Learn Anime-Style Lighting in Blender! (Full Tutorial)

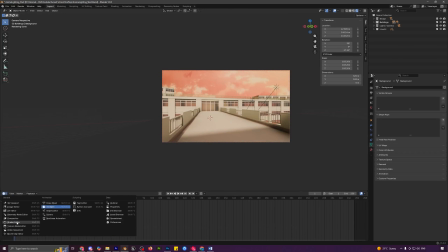You can go in over here. This is really important. First, go into shader editor, select this like your background. And instead of plugging this in into like a principled BSDF, what you can do is you can directly plug this into the surface like this.
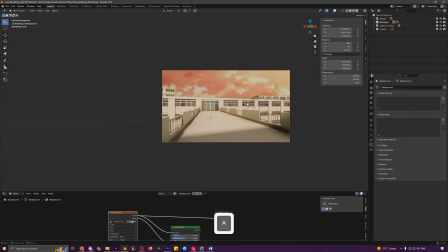Instantly, you will see the colors do improve a little bit, but they are still like very washed out. So you can go in the render properties under color management, change the view transform from AGX to standard,
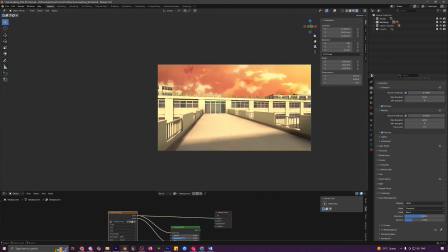and instantly you will see that the colors look a lot better and more anime like instead of looking like very washed out.
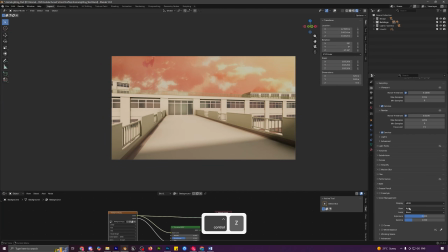You can see if I undo this, AGX is very like cinematic. It works well for like realistic stuff, but for like stylized or anime type of stuff, standard is like really good.
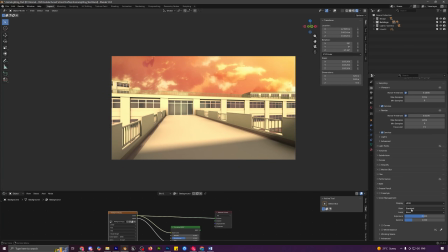So I will set this to standard. And now that I'm actually seeing the colors a bit more better, what I will do is I will first open this up, select both of my sun lamps, press M, and you can move them into the lights and camera collection that I've already made so that it is a bit easier to access
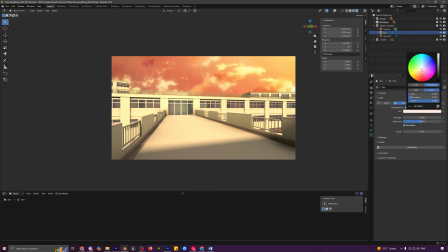them. Select the sun lamp and we can change the tint to a bit more red side because I do feel like it is feeling a bit too yellow. So I don't want it to look like too much yellow. I think somewhere around here is pretty good. For this one as well, I think this one is fine.
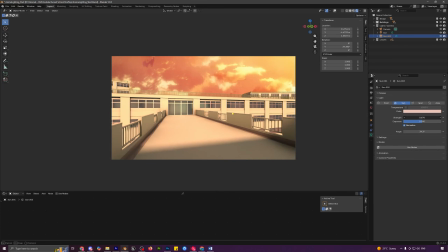You can play around with the intensity, but I think somewhere around 1 is once again pretty good.
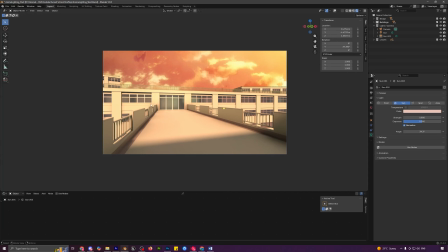All right, so now I think everything with the lighting and background is pretty good. We can go into the render properties, set the max samples to 100, and now just press F12 to quickly give it a render and see how it looks.
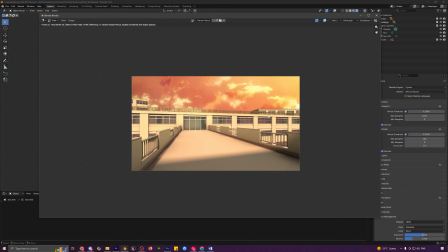All right, guys, so the render is done now, and I think our anime style lighting is looking pretty good. But to give it like a finishing touch and final polish, we will be doing like some compositing and we will improve it a lot.
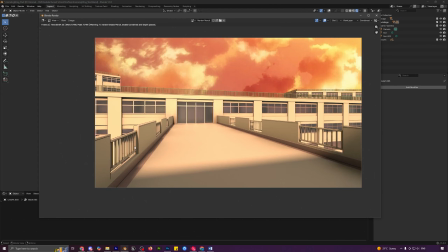Another thing that if you guys are wondering how I am getting like these outlines, it is actually pretty simple.
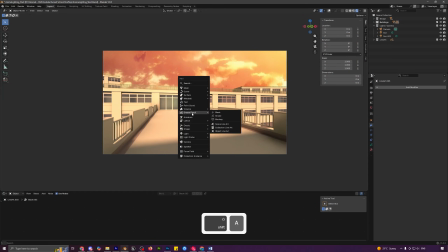You just need to press Shift plus A, go into grease pencil and select scene line art.
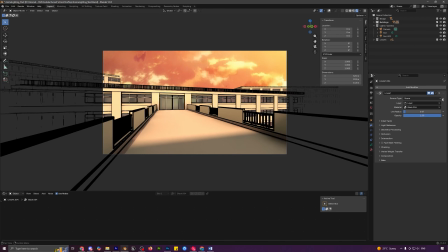And then you can just increase the line radius and you have like got these outlines that you can use for your anime style scenes.
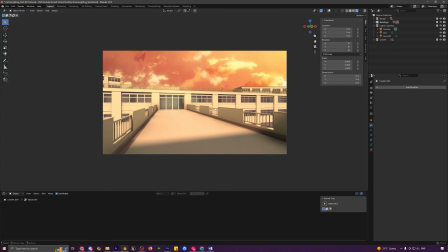Obviously, I cover all of this when I create this scene in like detail.
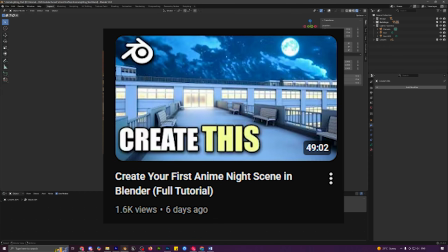So if you want to know how I created this from scratch, like all of the modeling materials and everything, you can check out the video on my channel.
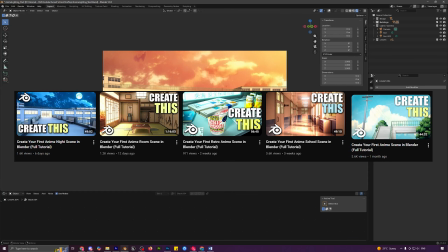There are a lot of different anime style scenes as well where I create them from scratch. But yeah, this video I was just gonna focus on the lighting and compositing part of it and creating like this sunset type of vibe.
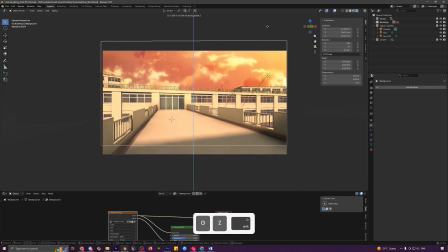One last thing, I will just select my background image and just move it up a little bit so that we like get a bit more of the clouds.
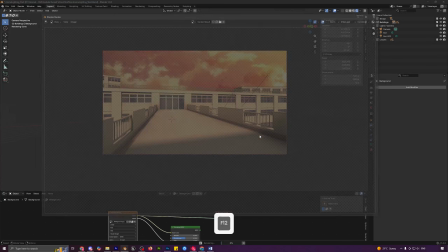And yeah, I think this is pretty good now. Let's just press F12 and we can give it a final render and start with the compositing.
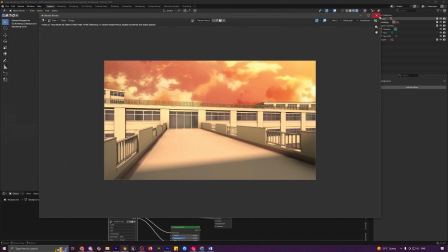Alright guys, so the render is done now. Let's close this and come into the compositing tab.
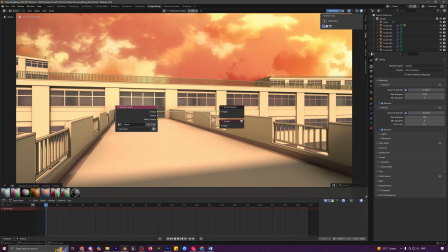We can click on new. And I will also just go over here in the corner and collapse it like this.
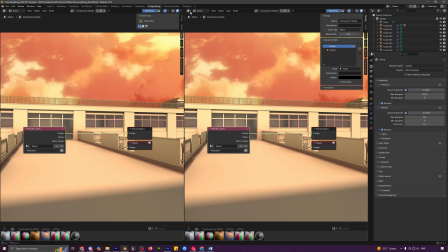Then you can again go over here in this corner and just divide it like this. Select this one as image editor and select the render result.
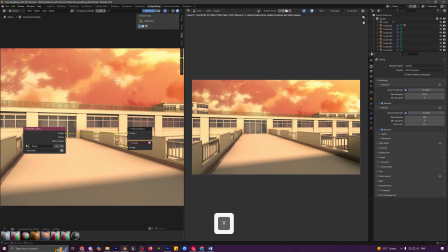Now you can just hover over this compositing like tab, press V, like hold V and it will like kind of zoom out itself.
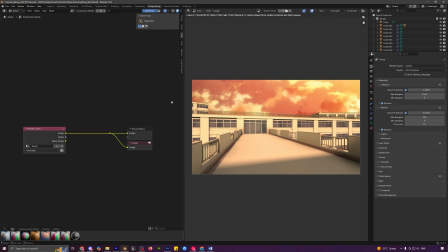Now we can like add all of these nodes over here and we can see the updates in real time. Also go in options and set the device from CPU to GPU. It makes it a lot faster. Alright, so let's start by pressing Shift A and we can add in a Kuwahara node, which again basically makes your renders look a bit more like painting, as you can see.
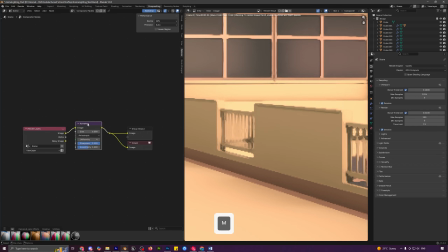If you select the node, you can press M to disable it and you can see the effect it adds.
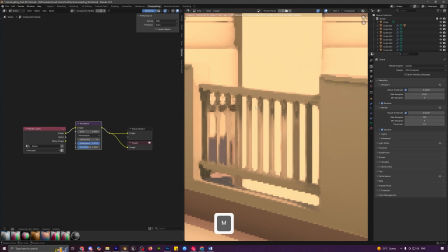So right now it is disabled and now with it enabled, you can see it makes it look like a lot more like a painting.
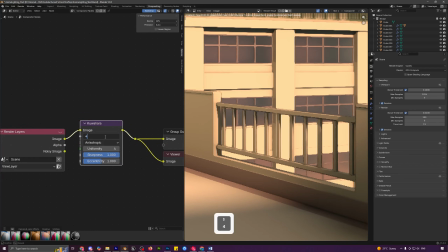So what I will do is I will just set the size to 4 because we definitely don't want like too much of that effect.
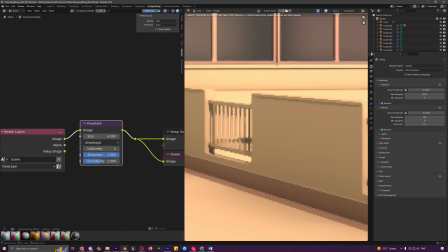But yeah, I think uh, this makes it look pretty good.
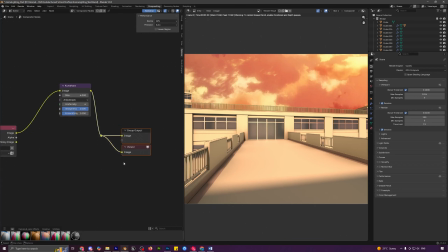Next, what I will do is I'll also mix it with a posterize node, which again is like a effects or filter type of node which can create your render. Like it will give it this color banding type of effect. If I'll just directly plug this in, you can see it will give it this type of vibe.
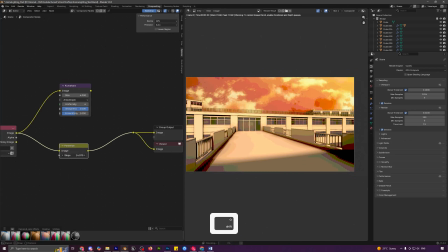You can control the number of steps.